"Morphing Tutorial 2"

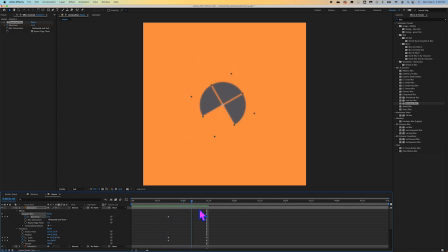So a motion blur would be a good thing to put in this situation, but I didn't convert these to shape layers, which we've done before, but we don't need to get into for this particular tutorial.
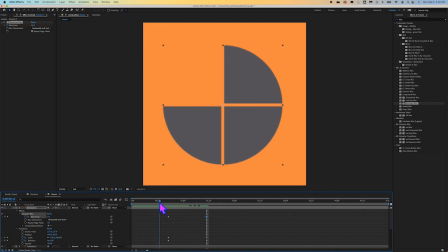And this will actually work just fine.
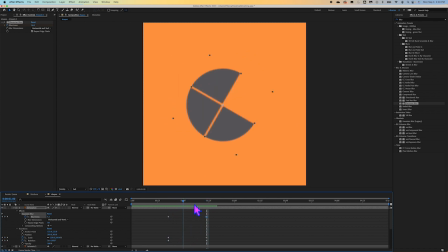Okay, so it goes from not blurry to blurry. So we can take these and we can apply the same situation to the rest of the layers. So for this one, I'm gonna go ahead and apply that Gaussian blur.
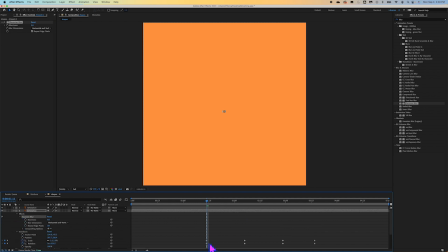I'm gonna toggle down to the blurriness. So for this one, it should start off blurry and then become not blurry. So I am going to toggle the time clock on. I'm gonna make it blurry. I think we went to about 10 or so. So here's it being blurry.
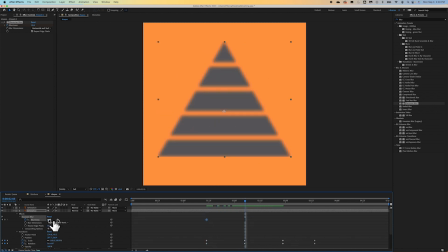We're gonna get to this point and the blurriness should go away. Comes into focus. The viewer looks at the object on the screen. We come to here.
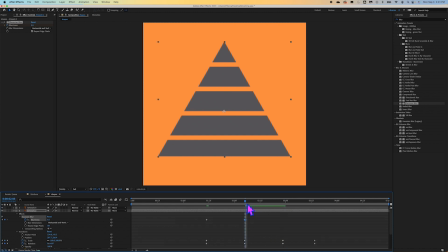Whoops. This blurriness should be at this keyframe, it should be at 0. So I'm gonna just punch it in there. Okay, we want it to be at 0 again, right about here.
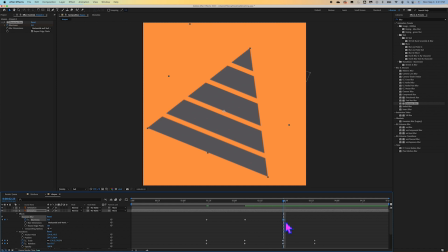So I'm gonna take this keyframe, copy and paste it here, and then we go from not blurry to blurry again.
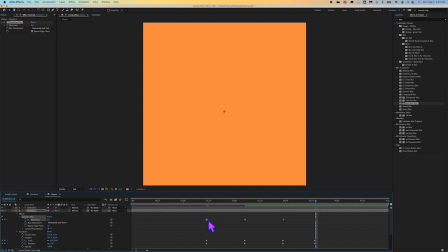So I'm just gonna grab this keyframe down here because I know it gets blurry. I'm gonna copy and I'm gonna paste that. So what we should have is blurry as it comes in, it's clear, it stays, and then it gets blurry as it goes out.
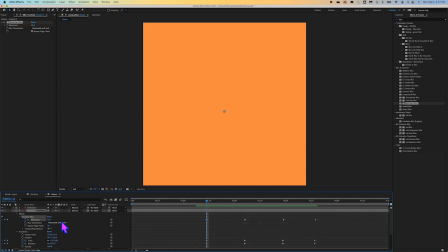And I think these could actually, for the triangle shape, be a little bit more intense. So let's see.
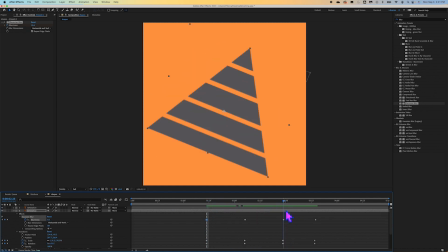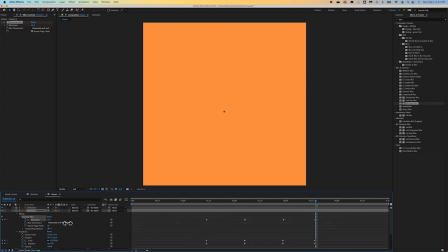So go ahead and make that a little bit more intense. All right, now we just need to add the blur to our third layer. So this one just comes in and stays, which makes it really easy.
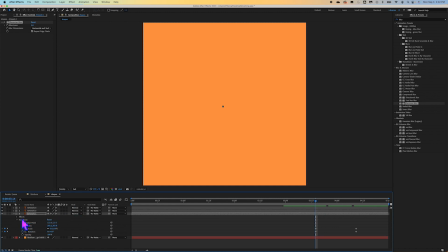So here, we're gonna toggle down to Gaussian blur. We're gonna toggle on that blurriness and make it blurry to about between 10 and 15.
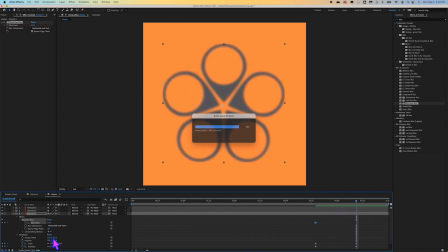It's gonna be blurry, but then it comes into focus right there. So let's take a look at this.
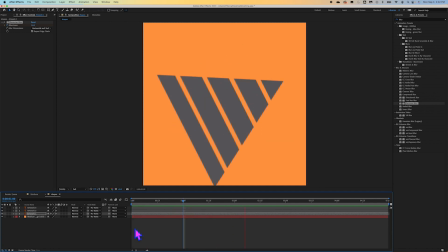You can see that the blurriness is subtle, but it makes a big difference for those coming in and out of focus for the viewer.
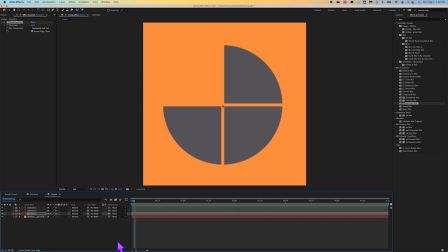And that's a really basic foundation of motion design, is using blurriness to make things clear and unclear. So, all right, good time to save the project.
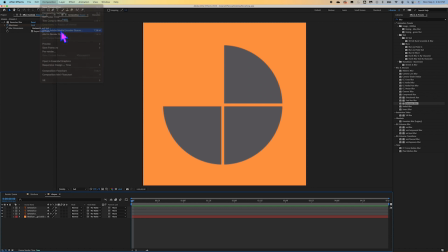Let's go ahead and save this, and let's go ahead and add this to the Adobe Media Encoder queue.
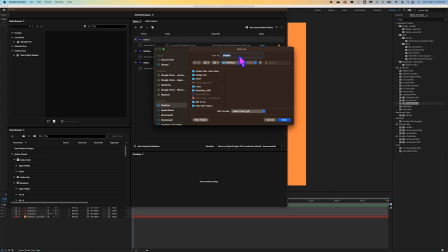I'm going to tell this that I want it to go to the desktop and not that special folder that Media Encoder creates. I'm going to go ahead and save that and render that out.
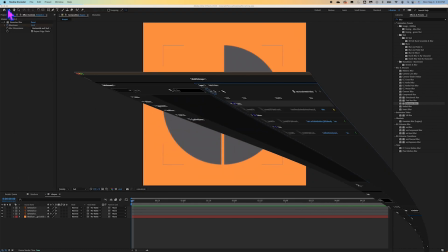And then what you should have is a wonderful morphing, shape morphing GIF.
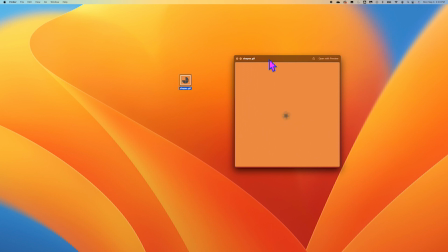And we probably in a perfect world could have made this looping if it were to be a GIF, but that's okay. Yeah, because it's a little bit jarring when it just changes shape right there.
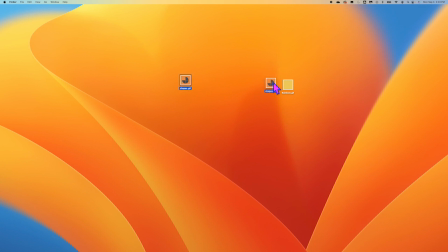Anyways, so this is what you're going to turn in for this portion of the tutorial. If things didn't go perfectly with the keyframes, we did a lot of tedious, complicated keyframe work. So if things didn't go perfect, it's okay.